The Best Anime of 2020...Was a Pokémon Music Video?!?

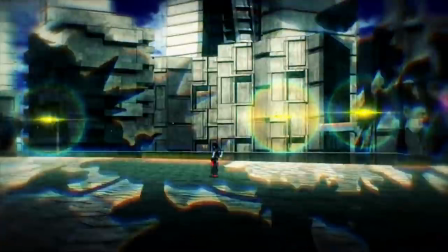4:06 Your eyes can really go anywhere here, there's nothing calling out for your attention and the opening bits of this moment are intentionally hard to follow,
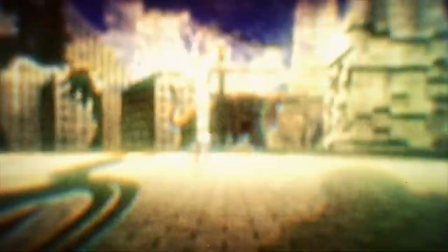4:14 with the swirling shadows, the small main characters, and the jumps in the rotation. If you're like me on your first watch you'll notice Raikou and Entei and the Gen 1 legendary birds,
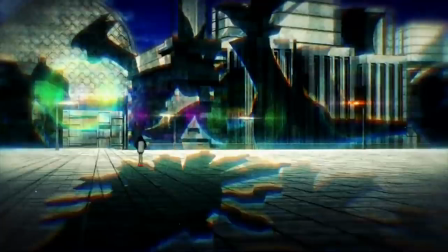4:23 but anywhere your attention is, is well spent because there's something there to pick up on, and the same is true when the antagonists show up.
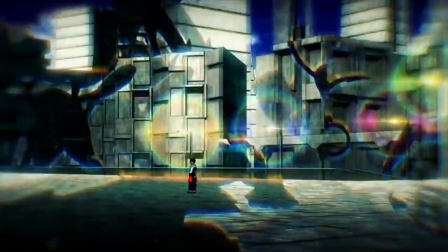4:30 That contrast of continuum of movement, the lack of clear signposting the attention point,
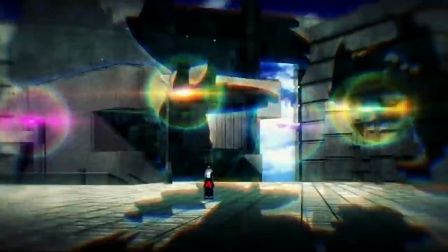4:35 is a strength of this shot because it makes that first recognition somewhat random, and because you were almost certainly unable to pick up on the first few shapes,
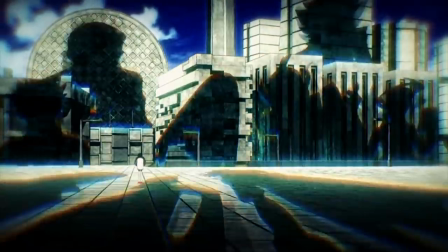4:43 that latter realization is a fun click moment where the viewer suddenly understands what's happening.
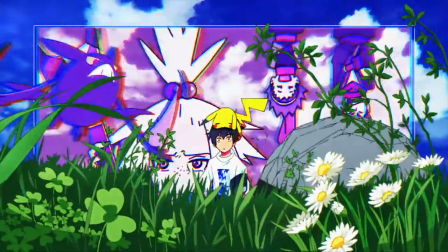4:48 I'd love to go beat by beat through this whole project but I feel like that'd take too long and I'm going to be hitting most of them throughout this discussion anyway.
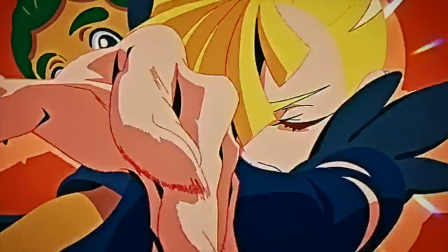4:55 But the major affinity of Continuum of Movement Sequence I want to talk about is this one. We're brought to the center by the protags running across the screen and then a pinpoint point of light,
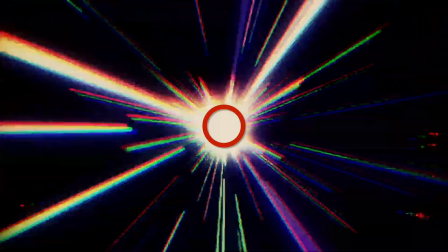5:03 your eye for the entirety of the following sequence never has to leave that small area,
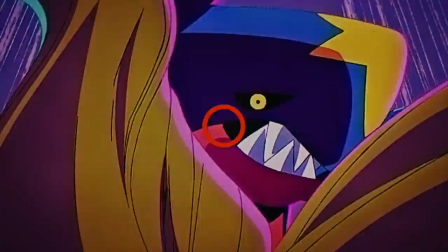5:09 because everything is naturally flowing into or out of that circle.
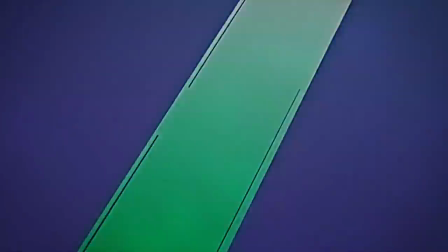5:14 There are movements your eye will make outside of the circle, you'll likely go up to Diantha's eye because that should draw your attention,
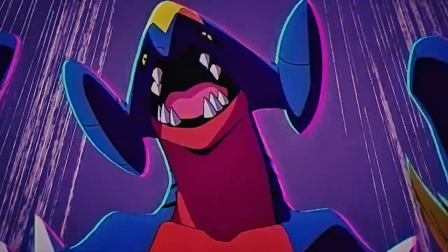5:20 you'll probably follow Wallace's leg kick up which is cleverly followed by Cynthia's descent, but the point is that you're never leaving that center for too long.
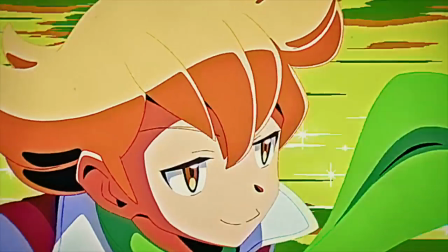5:27 You might track Hugh here for example, but come the next shot you'll be brought back to the center thanks to Barry and Lucas, and even if you stick on them, the trio of Trevor,
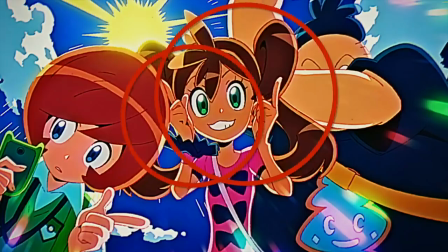5:35 Shauna and Tierno are all there to catch you and redirect your focus back inwards. Shauna has the most movement in this shot after all.
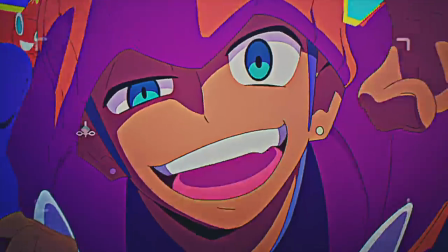5:42 The same idea can also be found in the second high-paced section where we see the sword and shield cast cycle through, and some of those characters are only around for 13 frames.
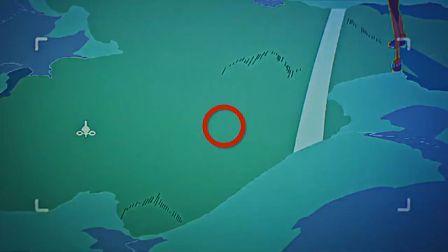5:51 They take up opposite sides but they'll always touch that center mark and even if you track them while they leave,
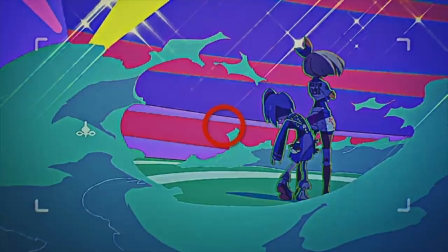5:56 you'll meet the new character back in the center because that's the direction they're traveling and spend most of their time there.
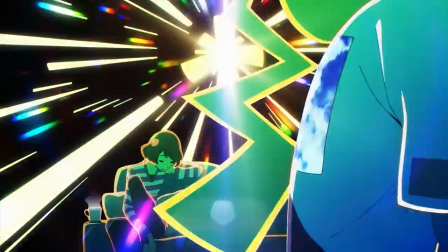6:02 The last thing I'd like to bring up about the centering is how basing it around faces was perfect for conveying emotions.
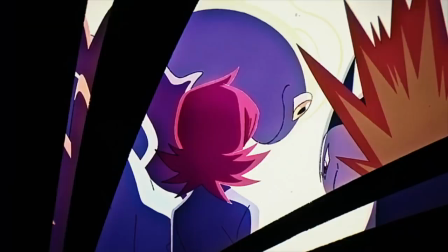6:08 Silver is on screen for all of 12 frames,
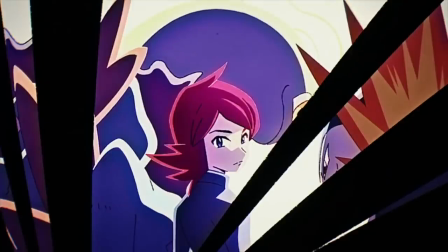6:11 and in that time he recognizes Lyra and the viewer and then smiles in the remaining 6 frames.
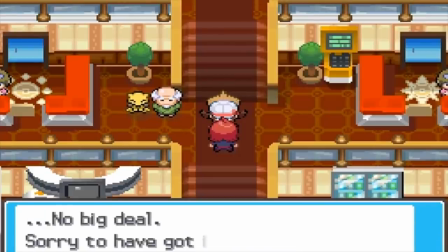6:17 And yet you'll almost certainly finish that sequence at least subconsciously knowing that it's the post-game Silver who's happy and found meaning in his journey.
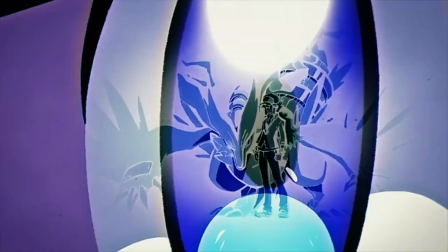6:26 It's also cool that this is placed after the serious Hilbert,
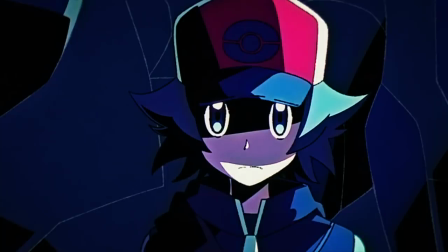6:29 Hilda and N moment which empowers the reading that once their journeys are over, they too will find happiness.
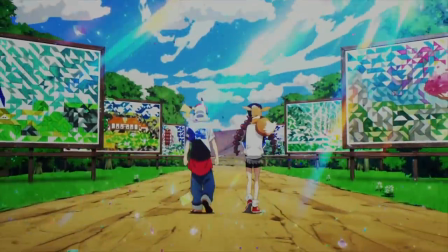6:35 Alright, I didn't mean to start reading into the video,
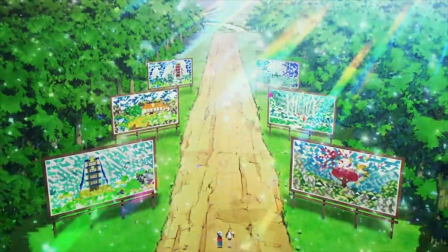6:37 you don't need me telling you that the ending shots fade from Sword and Shield to Stand By Me effectively combines both past and present into a look towards the future.
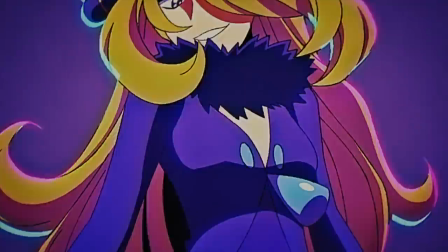6:46 Which is all to say that you can see how using human faces and our natural physiology to detect emotional changes also helps to keep our eyes centered. weird,
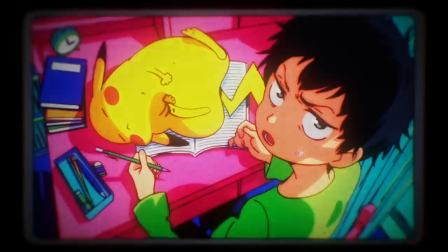6:54 even without huge displays like Lily and Selene, though honestly I can't help but smile massively whenever I watch that part.
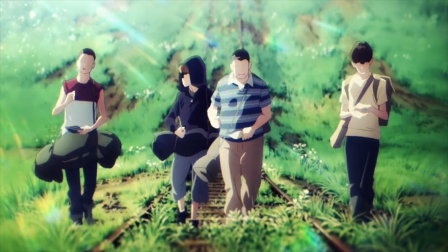7:01 And I have watched this thing at least a hundred times and that is in no small part thanks to how beautiful the animation is,
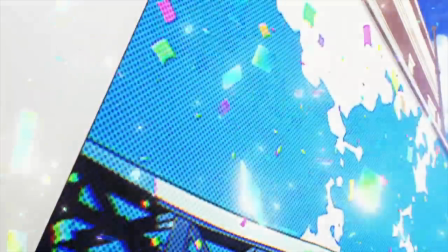7:08 and how easy of a viewing experience it is to follow thanks to that affinity of continuum of movement.
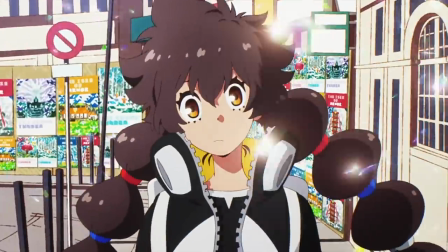7:14 But also because Rie Matsumoto's style of direction when it comes to these kinds of things,
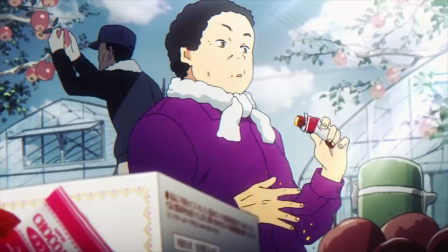7:19 basically asks to be replayed over and over again so that, in regard to those small details, you can catch them all.
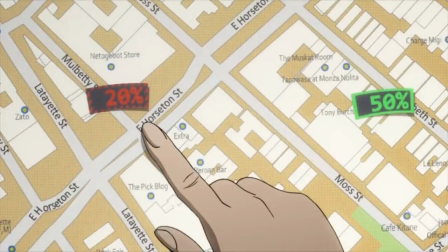7:26 If there is one thing that I can generalize about all of Rie Matsumoto's work, it's that they are all super dense in terms of visual information.
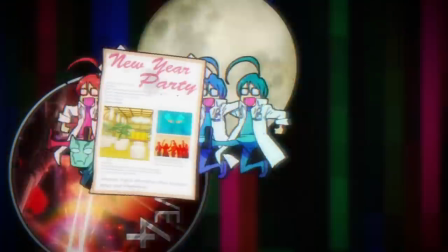7:35 I mean, just look at this absolute insanity, how is anyone supposed to parse everything in one watch?
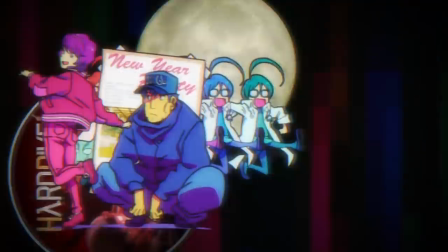7:40 Well, you're not.
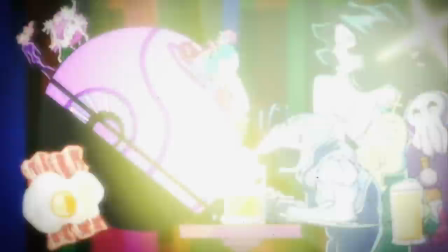7:42 Step Up Love is an ED that plays at the end of every episode and everything on the screen ties into one of the storylines so that when you finally meet the werewolves in the show you're like,
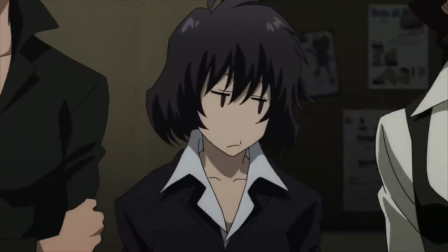7:51 ohhhh, and same with the brain in the jar and literally every other moment in this ED.
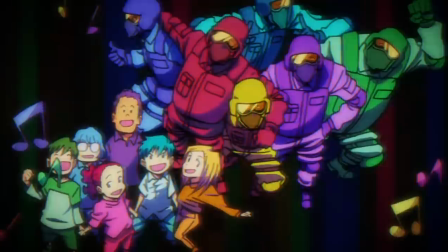7:57 And slowly the foreshadowing aspects of these clips start to make sense.
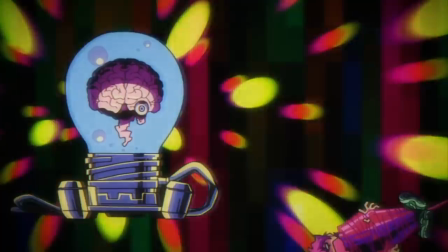8:01 Every time you watch through you pick up on something new and you want to rewatch because there's so much stuff you felt like you missed.
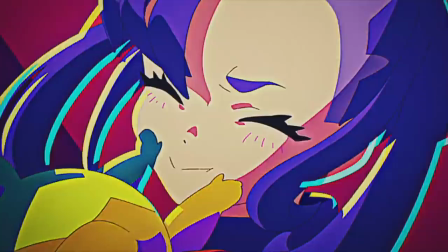8:08 In Gotcha the major causes for me to want to rewatch were the Legendaries shadows and the gym leader crawl.
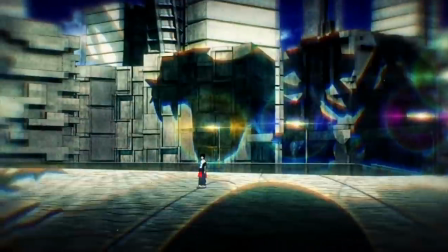8:14 The Shadow Legendaries we talked a bit about earlier, you're unlikely to pick up the first few that pass by and it's physically impossible to catch all of them,
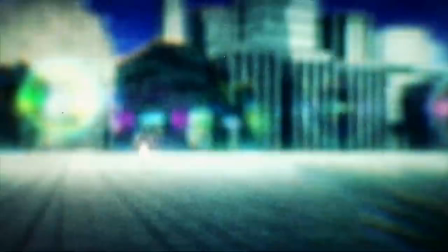8:22 so you'll have a desire to replay it to try and see all of them.
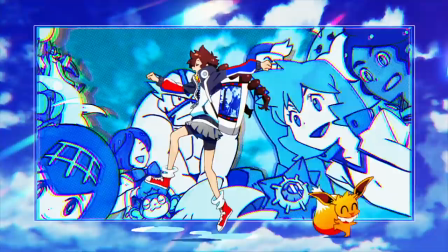8:25 But without a doubt my favorite aspect of the entire production is the gym leaders and Elite Four members part.
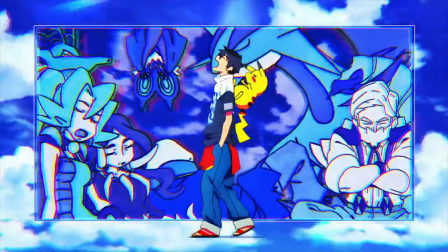8:31 There is so much happening here that I frankly don't even know where to start and that's kind of indicative of what's awesome about it.
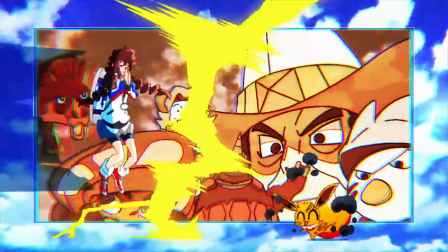8:39 Like sure, we could talk about how you're going to follow the female lead at the start because she's aligned on the side where your eyes left off and has the most motion,
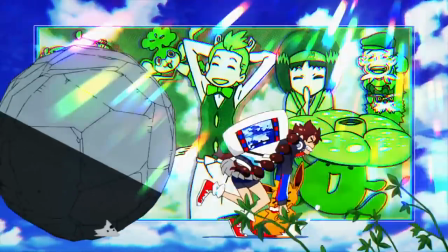8:46 but your eye will almost certainly wander to the background once she heads off to the left where you'll either pick up on the trainers by type, or maybe catch Eevee getting bodied by Infernape and Froslass. Effectively there are three visual threads, one based on the main characters, one based on their Pokemon,
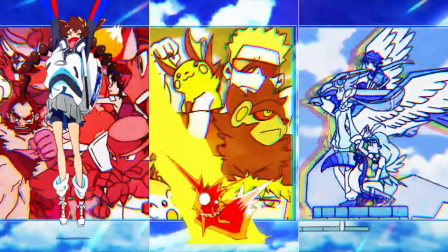9:01 and one based on the background, and it is impossible to watch all three of those threads simultaneously.
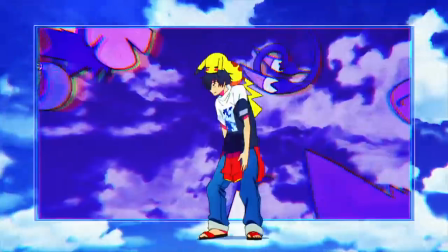9:06 Your eye will almost certainly pick up on aspects of all three as it jumps between each but you cannot get the full visual narrative of all three storylines in one go.
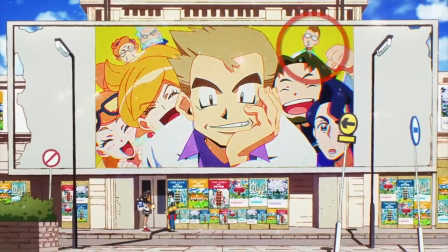9:15 Hell I don't even think it's possible to catch all of the background elements playing at normal speed in one go.
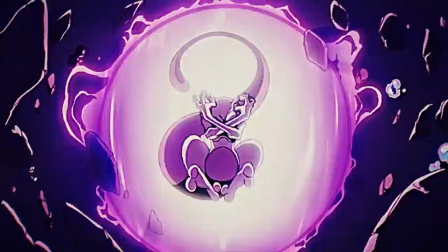9:20 But Gacha makes going back to watch worth it.
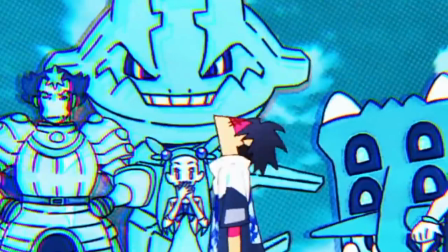9:23 Jasmine reacting when the male lead gets hit with the trash can lid was such a cute addition, the rock trainers tracking the boulder stoically,
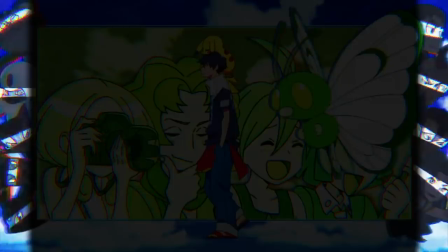9:30 the dark type trainers being outside the frame was awesome they look like ninjas,
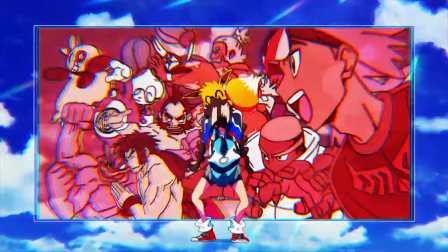9:34 Crobat running away from its type weakness in Psychic, and that's maybe one tenth of all of the fun details.
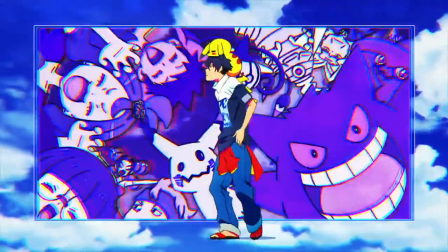9:40 Also, this sequence is so close to be in type weakness order, water is weak to electricity which is weak to ground for example,
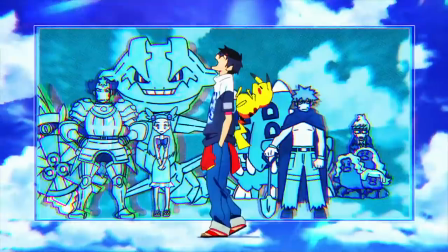9:47 but it falls apart at fairy dragon steel but it had an incredibly strong streak going.
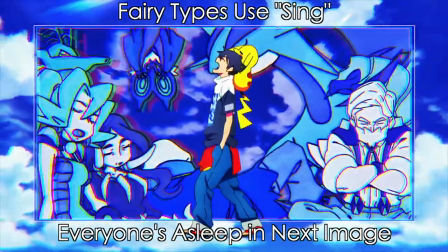9:52 Going through frame by frame and combing out all of the details was a blast, trying to find my favorite leaders and legendaries,
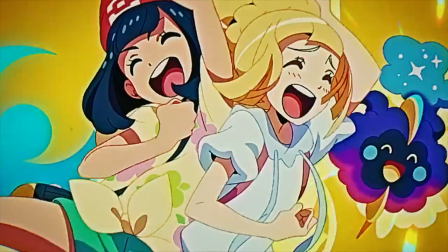9:58 seeing Selene pop up before she crashes into Lily, Ampharos getting the respect it fucking deserves,
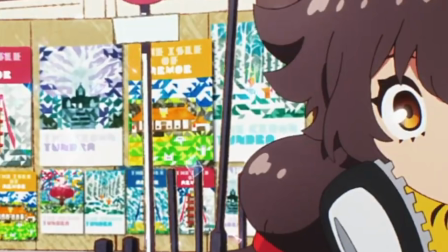10:04 the posters for the Isle of Armor and the Crown Tundra in the background,
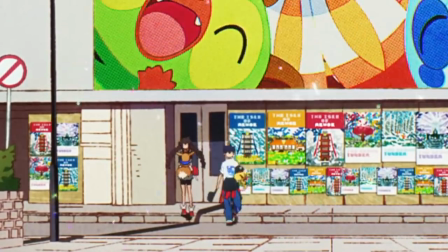10:07 realizing that the hats got flipped at some point during production since they walk away with the opposite ones in hand that they wear in the ending.
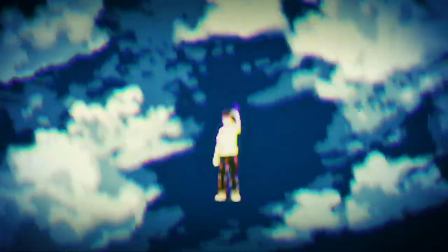10:13 I just love projects that make me want to stay true to the channel name and replay them over and over again, and Gacha has that in spades. Some closing thoughts and I'll keep this brief.
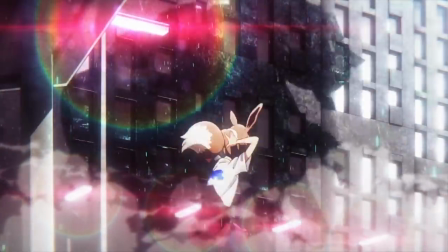10:25 I appreciate that this project leaves some stuff up for interpretation, like we never see Rayquaza but who else is going to clear the sky after Kyogre and Groudon.
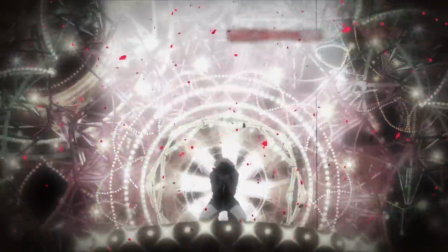10:33 I'm convinced that Rie has an obsession with ferris wheels and I would have sworn that the pyramid and that entire
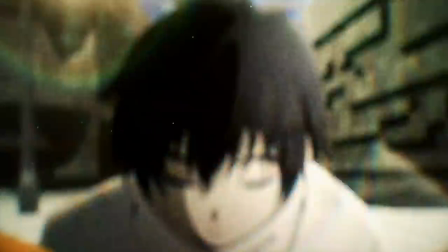10:38 setting for the shadow section was a Battle Frontier reference had it actually completed at the top.
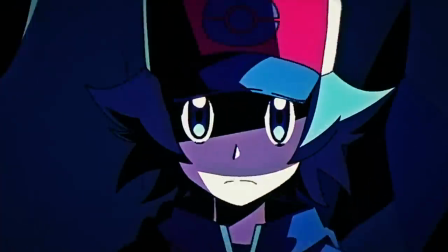10:43 Honestly, Gacha reminded me why Pokemon was so important to me, and to some degree still is,
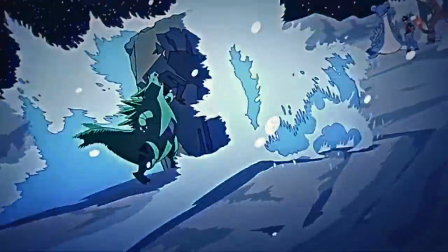10:48 and in capturing those iconic moments of fighting Champion Blue and Red at Mt Silver, it almost brought me to tears.
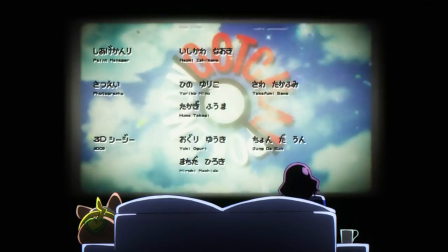10:56 Rie, you deserve to sleep after this amazing production on the best anime of 2020, much like your author Standin does during the credits,
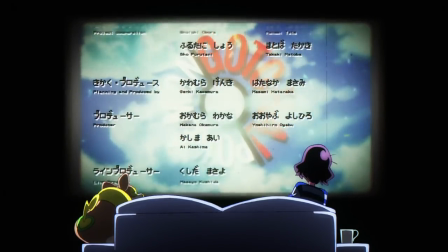11:03 but I will not give you the best anime of 2022 to you in two years when this happens again unless you get a movie or TV series in between then.
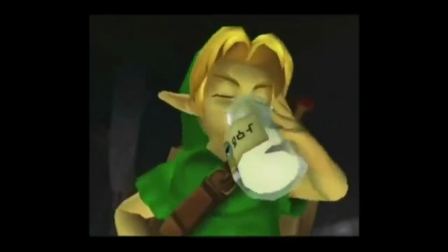11:11 Unless it's for Zelda or Smash Bros, in which case I'll re-consider.